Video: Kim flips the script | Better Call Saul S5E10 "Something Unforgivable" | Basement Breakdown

Hey, everybody. Um, look, somebody put some sunblock in my tanning lotion, so please pardon my appearance as I dig into the story,
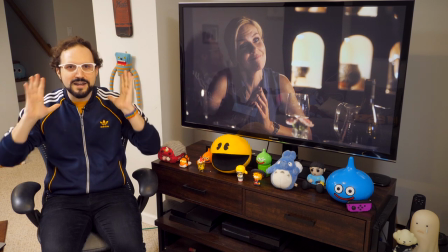imagery, and filmmaking of the Better Call Saul season 5 finale. Whoo, boy, I am ready to have another basement breakdown right now. Okay, season 5 finale. Something unforgivable. Here's what we're gonna do.
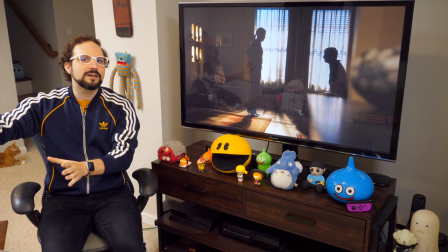This breakdown's gonna concentrate on the Kim and Jimmy storyline. I got a whole other breakdown for the Lalo storyline in this episode, and that link is in the description.
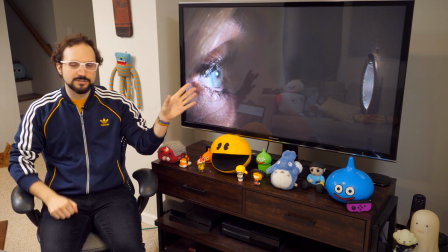For right now, let's talk about the opening shot of this episode. No time has passed since the end of the previous episode.
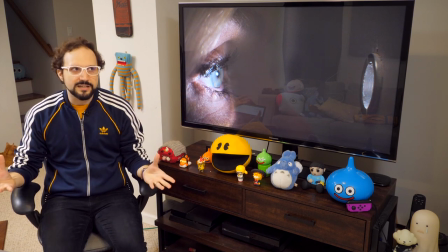Kim looks through the peephole, and what does she see? Well, she sees that the bad man is gone.
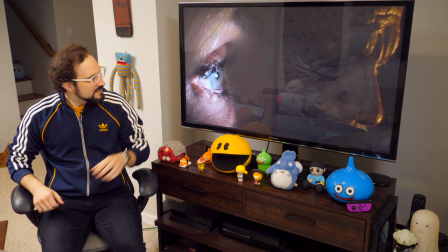The bad man is gone thanks to her. Thanks to her quick thinking. The scale of the close-up and the content of the shot, to me,
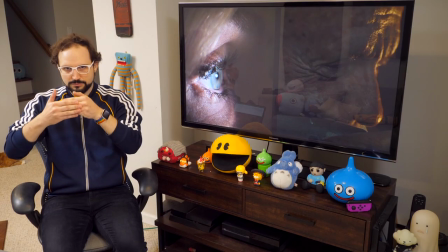echo the shots we saw of Mike looking through his sniper rifle scope in the last episode.
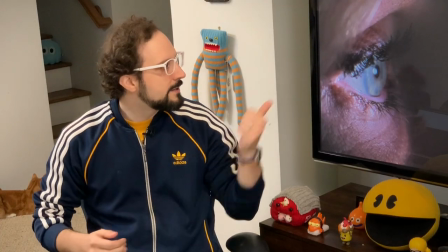Mike was ready to dispatch Lalo with his rifle, and it turns out that Kim dispatched him using only her words.
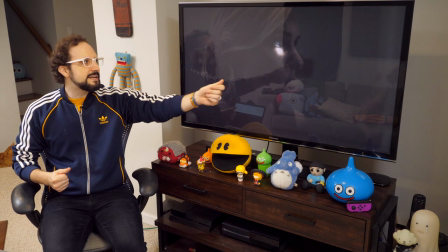At the same time, I'm also tempted to read this beam of light the other way,
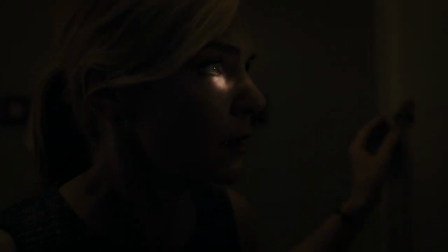because this intense spot of light here almost seems to bore a hole in Kim in this shot, almost like someone's holding up a magnifying glass, right, and burning a hole in her. It suggests a sight trained on her. This duality is woven throughout the episode. Kim is increasingly driven by her sense that she is a dangerous person. And Jimmy's decision-making in this episode is driven more and more by his sense that he's placed Kim in danger.
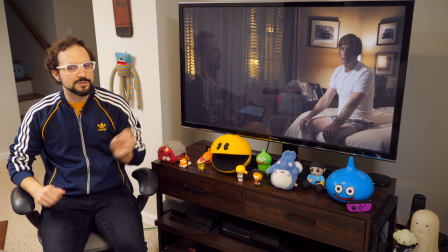Hence the urgency of his retreat to the swanky hotel.
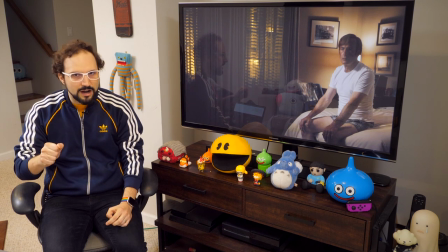Jimmy not only feels that he's put Kim in peril, but he continues to be occupied with this idea that he has somehow ruined Kim.
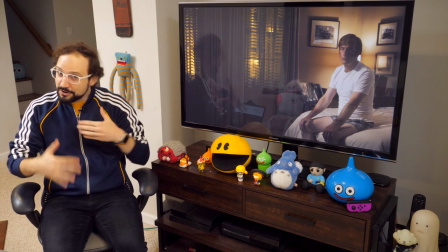Shortly after they check into the hotel, Kim goes to shower to clean up after her dirty dealings in the criminal world, and Jimmy expresses his concern quite plainly. He says, Am I bad for you? Kim's reaction is so striking, she tells the perennial, slipping Jimmy lie.
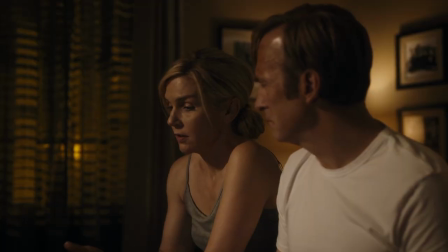You crossed a line. You're not gonna do it again.
Look, Kim knows this is nonsense. Again, I return to that pivotal argument in Wexler v.
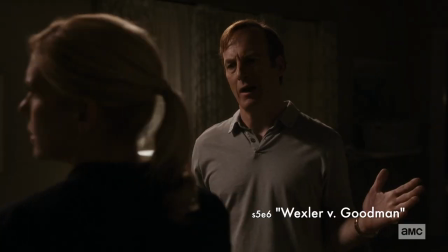Goodman when Kim calls out this specific lie.
It will never happen again. That's a lie.
So we know she knows this is a lie. So we know what Kim is really saying is, hey buddy, this is the story, right? Remember the story you always tell so you can keep doing bad stuff? It'll never happen again.
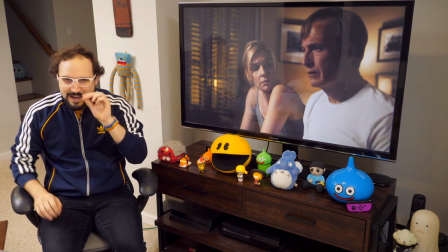Well, get on board. That's the story we're going to tell here. And again, I'll note that this has always been Jimmy's lie.
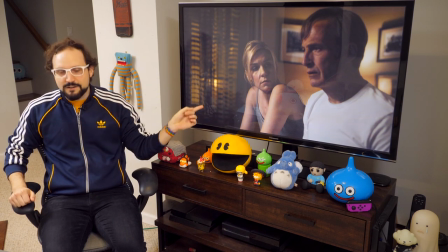And now Kim is the one telling it, forcing it on him, really. Because she's assuming more of that Saul Goodman role.
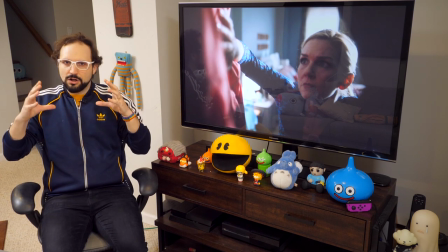Early in the season, we glimpsed a state of affairs where Jimmy and Saul were taking up so much space, it seemed there wasn't much room left for Kim.
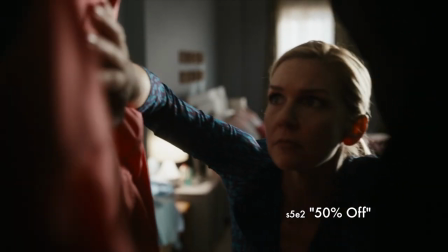Remember this shot I talked about of Saul Goodman's suits leaving precious little space in the frame for Kim.
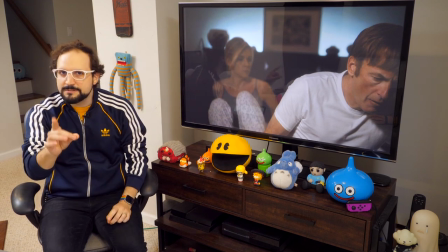Now, before she turns off the light, what does Kim say to Jimmy?
Make room.
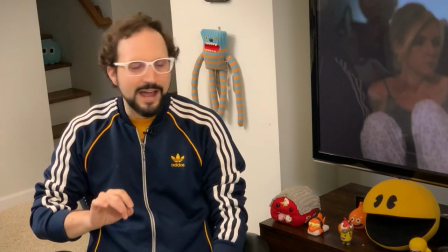Where she was forced to make room for Saul, now Jimmy has to make room for or Slippin' Kimmy,
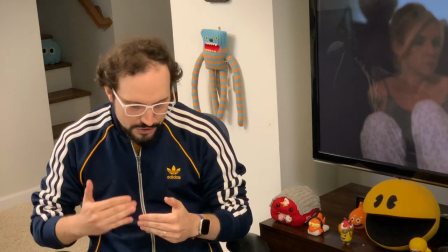Kim Goodman, whatever you want to call it, this dangerous force that is newly emboldened in Kim.
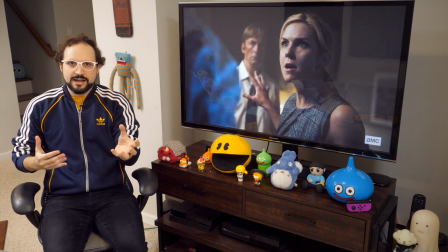And frankly, why wouldn't Kim feel bold? She just stared down an international drug lord, armed with nothing but a story.
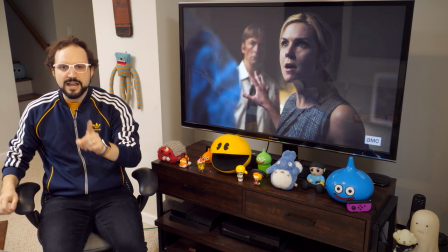And she did so in a moment when Jimmy had clearly lost. He had clearly failed. So it's not unreasonable for Kim to think, hey, maybe I'm a better Saul Goodman than Jimmy is.
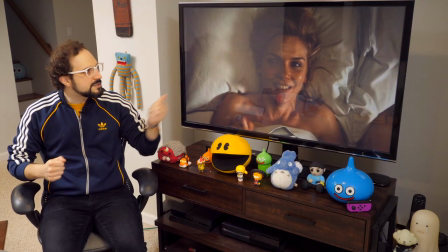And as the episode goes on, Kim does less and less to hide this sentiment.
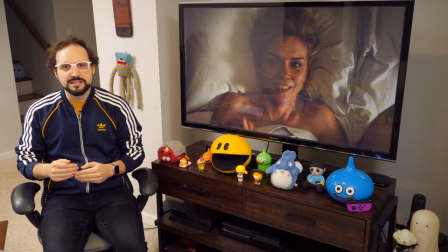When Jimmy says that he already tried to force the Sandpiper Crossing case into a settlement, Kim says, Yeah, but you went about it wrong.
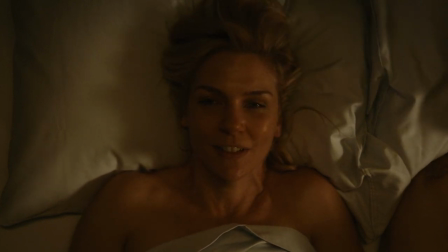Sorry, but this is how you do it.
Kim feels she has perfected the Saul Goodman formula.